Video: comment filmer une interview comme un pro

les deux boîtiers je les règle souvent en C-Log 3 c'est le log du Canon ça dépend un petit peu des projets vidéo
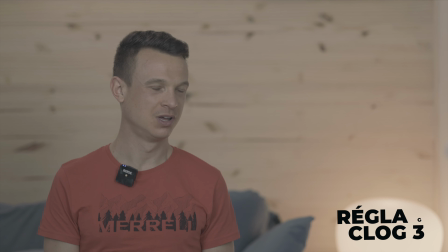279s
ça me permet de pouvoir faire un petit étalonnage rapide et une petite colo toute simple sur mon retour et mon projet vidéo. Ça dépend vraiment des projets, le C-Log3, sinon je tourne avec le profil standard Canon. Alors comme j'ai réglé ma fréquence d'image à 1,25 sur mon boîtier,
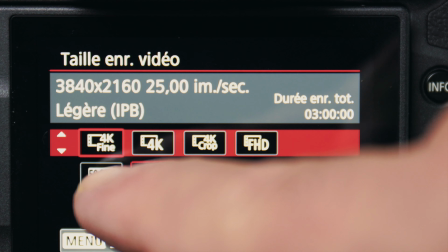299s
la règle à respecter, ça va être de régler son shutter speed au double de sa fréquence d'image,
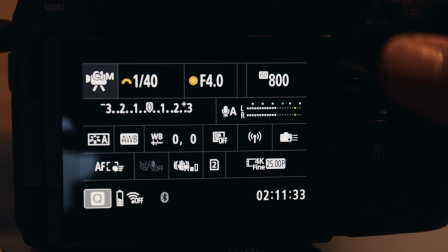306s
c'est-à-dire pour cette interview à 1,50. Et c'est la règle à respecter pour tout genre d'interview et tout style d'interview dans la plupart du temps.
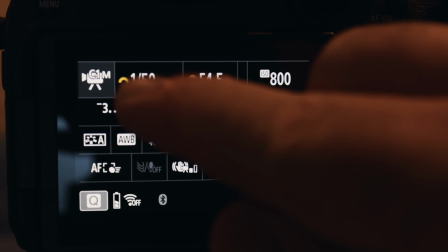315s
Si vous réglez votre boîtier à 1,50 d'image, pour pouvoir proposer quelques petits ralentis au moment de votre interview,
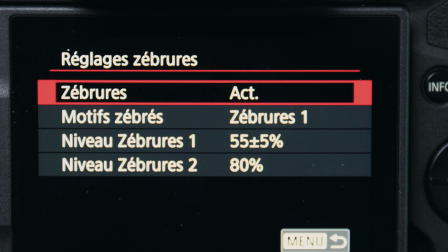322s
il va falloir régler votre shutter à 1,00. Moi j'utilise les hébrures pour pouvoir avoir un
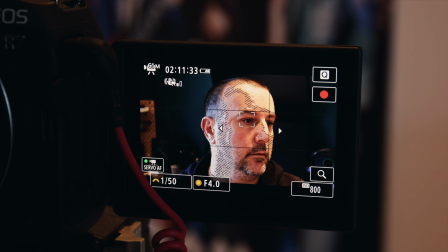331s
été sur un visage lors d'une interview. si vous avez les zébrures qui s'affichent sur
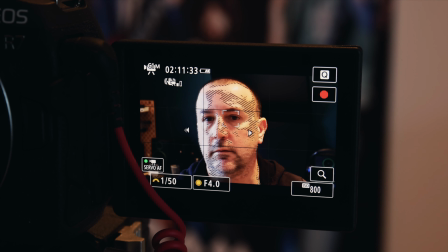336s
votre écran ça veut dire que votre exposition est correcte donc là les zébrures
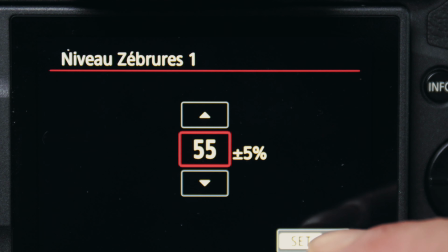342s
moi je les ai utilisés à 55 plus 5 pour la première et à 80%
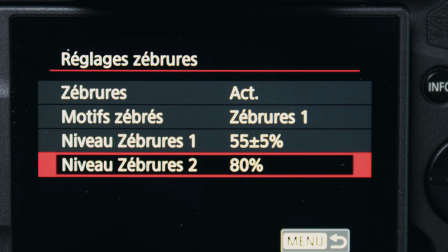348s
pour la deuxième et là vous allez avoir la zébrures qui va s'afficher sur le visage et vous allez être sûr d'être exposé correctement sur votre sujet donc là les micros que j'utilise J'ai un micro lavalier que je place sur le sujet, en général un petit peu au-dessus du cœur.
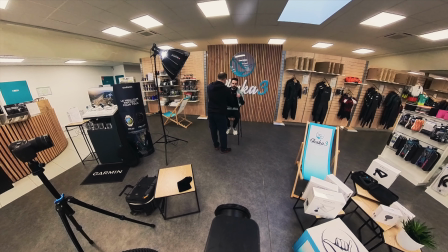371s
Ça dépend des vêtements que le sujet va avoir. Et il est relié à un micro Rode, le micro Rode, wireless. Il faut avoir une super sortie son sur une interview. L'image c'est bien, mais le son ça fait vraiment partie également d'une interview professionnelle. L'autre étape, ça va être de placer son sujet. Mon sujet,
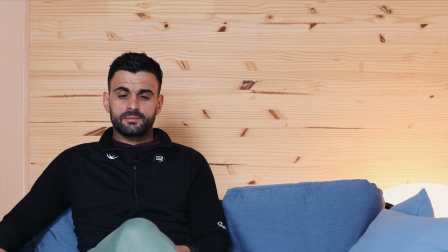398s
je vais le placer un petit peu de côté pour pouvoir avoir un
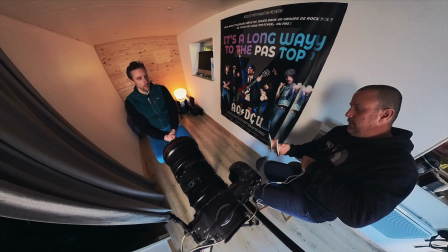403s
petit espace sur l'autre côté et je vais me mettre en face pour lui poser les questions.
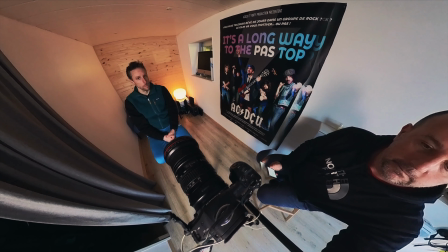409s
Comme ça, le sujet n'aura pas le regard sur les caméras,
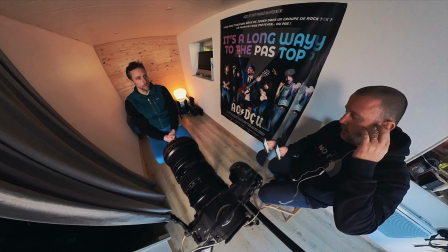413s
il aura le regard sur moi et ça va donner ce rythme à l'interview et ce style que j'aime moi donner une interview
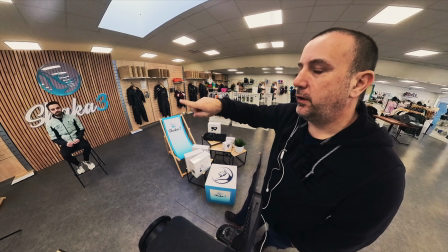422s
pour n'importe quelle prestation.
Tu peux le tour du gymnase et tu rentres dans la salle. Qu'est-ce qui va se passer dans ta tête ?
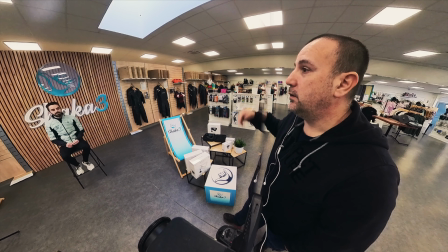428s Est-ce qu'il va y avoir de l'émotion, des larmes ? Ça peut arriver ? Les larmes sont arrivées le jour où j'ai fait mon premier 73.
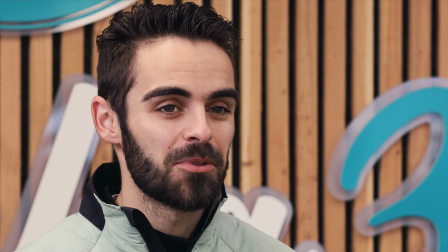435s Et donc c'est possible, vraiment possible que ça revienne.
Alors d'avoir deux plans sur une interview, c'est quelque chose pour moi qui me paraît quasiment indispensable pour pouvoir donner un petit peu du rythme et une approche
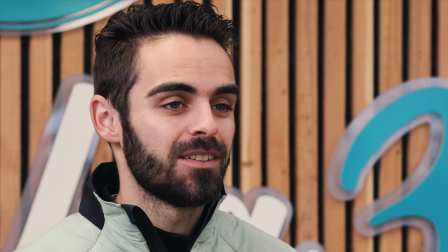450s
plus sympa et vraiment plus qualitative et surtout un peu plus professionnelle à votre interview. Donc ça peut marcher avec un smartphone, à vous après de jouer avec les profils d'images et d'essayer de faire coïncider un petit peu les couleurs des boîtiers. Ça peut arriver que deux boîtiers différents n'ont pas la même sortie de couleurs, donc c'est assez difficile des fois de faire matcher les couleurs, mais ça peut marcher avec un smartphone également. Si on veut mettre son sujet au centre de la caméra, c'est un style d'interview qui va s'adresser à la caméra, qui va vouloir donner une information particulière dans le style des JT télévisés et des émissions télévisées. C'est adresser à la caméra, c'est s'adresser à vous, tandis que le décalage du sujet, ça permet de faire un petit échange avec le sujet et d'avoir deux plans différents qui donnent également encore le rythme à votre vidéo.
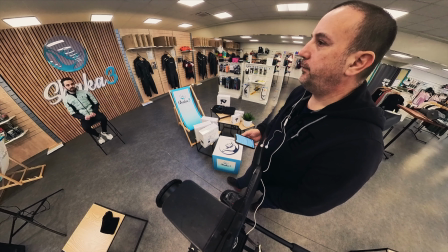517s
Donc sur l'interview, j'essaye de ne pas réagir à la réponse pour ne pas avoir à polluer un petit peu l'interview et à devoir couper des abonds,
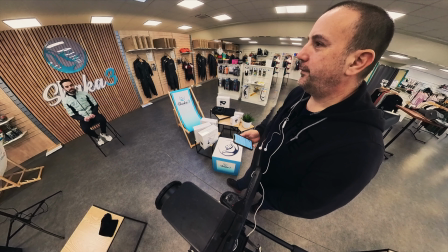528s
des oui. Il faut laisser le sujet s'exprimer jusqu'au bout, ne pas réagir, ne pas intervenir et lui donner un petit fil conducteur sur l'interview,
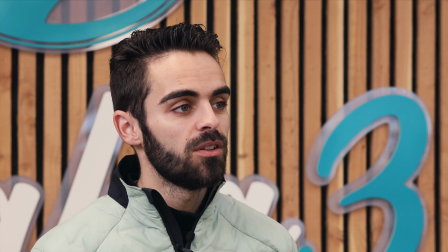540s
lui poser des questions bien précises qui vont lui permettre de répondre correctement à l'interview. Donc ce n'est pas un exercice facile, ça vient au fil du temps, c'est quelque chose qui s'apprend, même si ce n'est pas simple. simple donc pour résumer on met le sujet bien sûr un côté la personne qui pose des questions en face un petit peu en décalé comme ça on a un regard sur la personne interviewée et puis ça permet également de pouvoir mettre le nom de la personne son grade sa profession
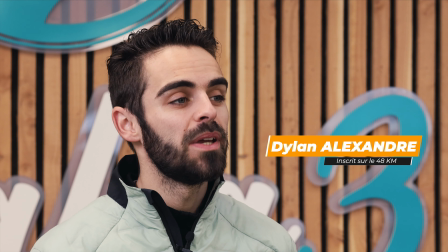572s
au montage sur un côté je trouve ça beaucoup plus joli que si la personne est vraiment en face de la caméra
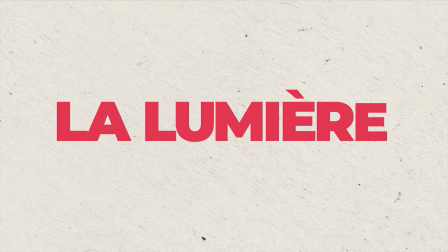importante il y a la lumière la lumière est vraiment ici moi j'ai une petite softbox c'est
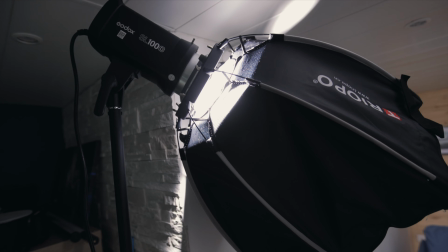595s
70 cm je crois une Godox SL100
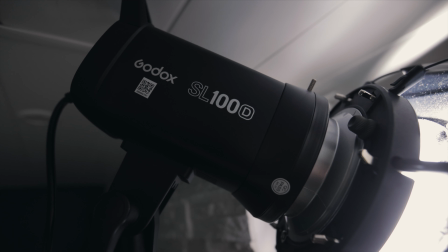600s
on sait pas ce qu'il y a de mieux c'est pas la lumière la plus qualitative mais bon ça dépanne c'est de la lumière et ça
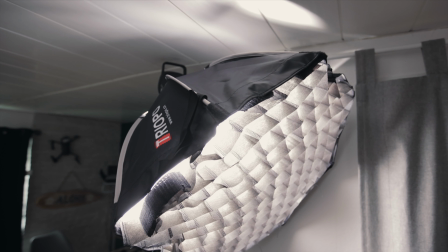611s
permet d'avoir le sujet un petit peut éclairer et d'avoir un petit peu le visage et son interview avec une lumière qualitative. J'ai également sur des interviews des petits panneaux LED qui peuvent permettre de faire un petit complément de lumière sur les interviews. Ça dépend un petit peu de l'endroit où je vais me trouver et on peut mettre également des petites lumières d'appoint comme on peut voir un petit peu juste ici là cette lumière quand je l'allume
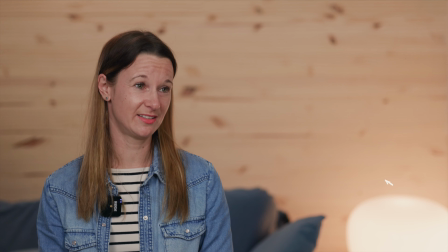640s
elle va donner un petit touche chaleureuse à mon fond sur l'interview et c'est de la lumière un petit peu d'appoint la lumière qui va permettre de de donner cette petite qui va permettre de donner cette petite touche de couleur sympa à son fond donc on peut utiliser des néons on peut utiliser des petits panneaux led avec des couleurs différentes, du rose, du bleu, enfin voilà, ça peut donner un style à votre interview, ça dépendra bien sûr du sujet que vous allez proposer et de l'endroit où vous allez vous trouver.
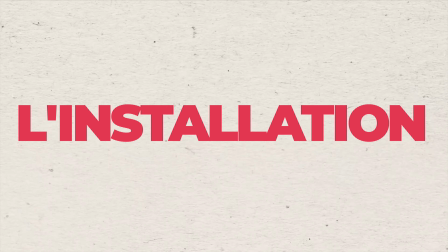Pour l'installation, quand vous allez arriver sur un endroit et vous allez réaliser une interview,
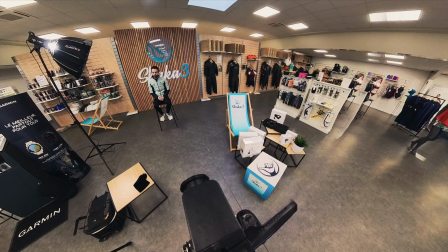689s
essayez d'anticiper un petit peu votre déplacement, votre interview, venez un petit peu en avance pour pouvoir installer un petit peu le matériel,
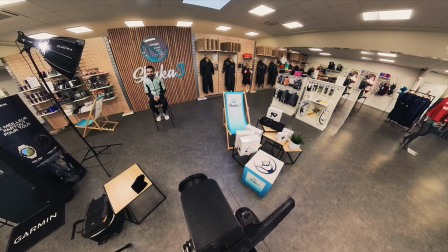697s
prévoyez une grosse demi-heure, trois quarts d'heure pour être sûr que quand la personne va arriver sur le site de l'interview,
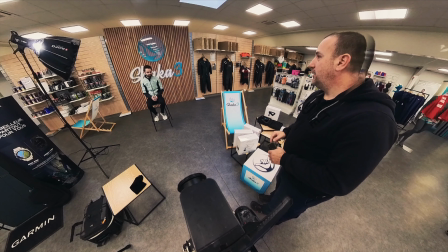705s
elle soit prête. On fait un petit brief ensemble, on discute un petit peu du sujet et de l'interview qui va se réaliser. Donc voilà, prenez le temps d'installer votre matériel, c'est super important,
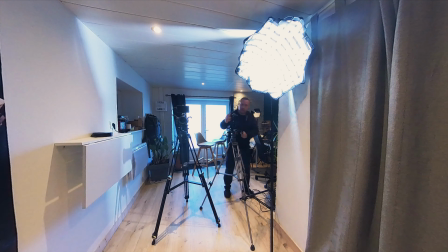720s
c'est super utile et ça permet de checker un petit peu s'il y a des choses à revoir.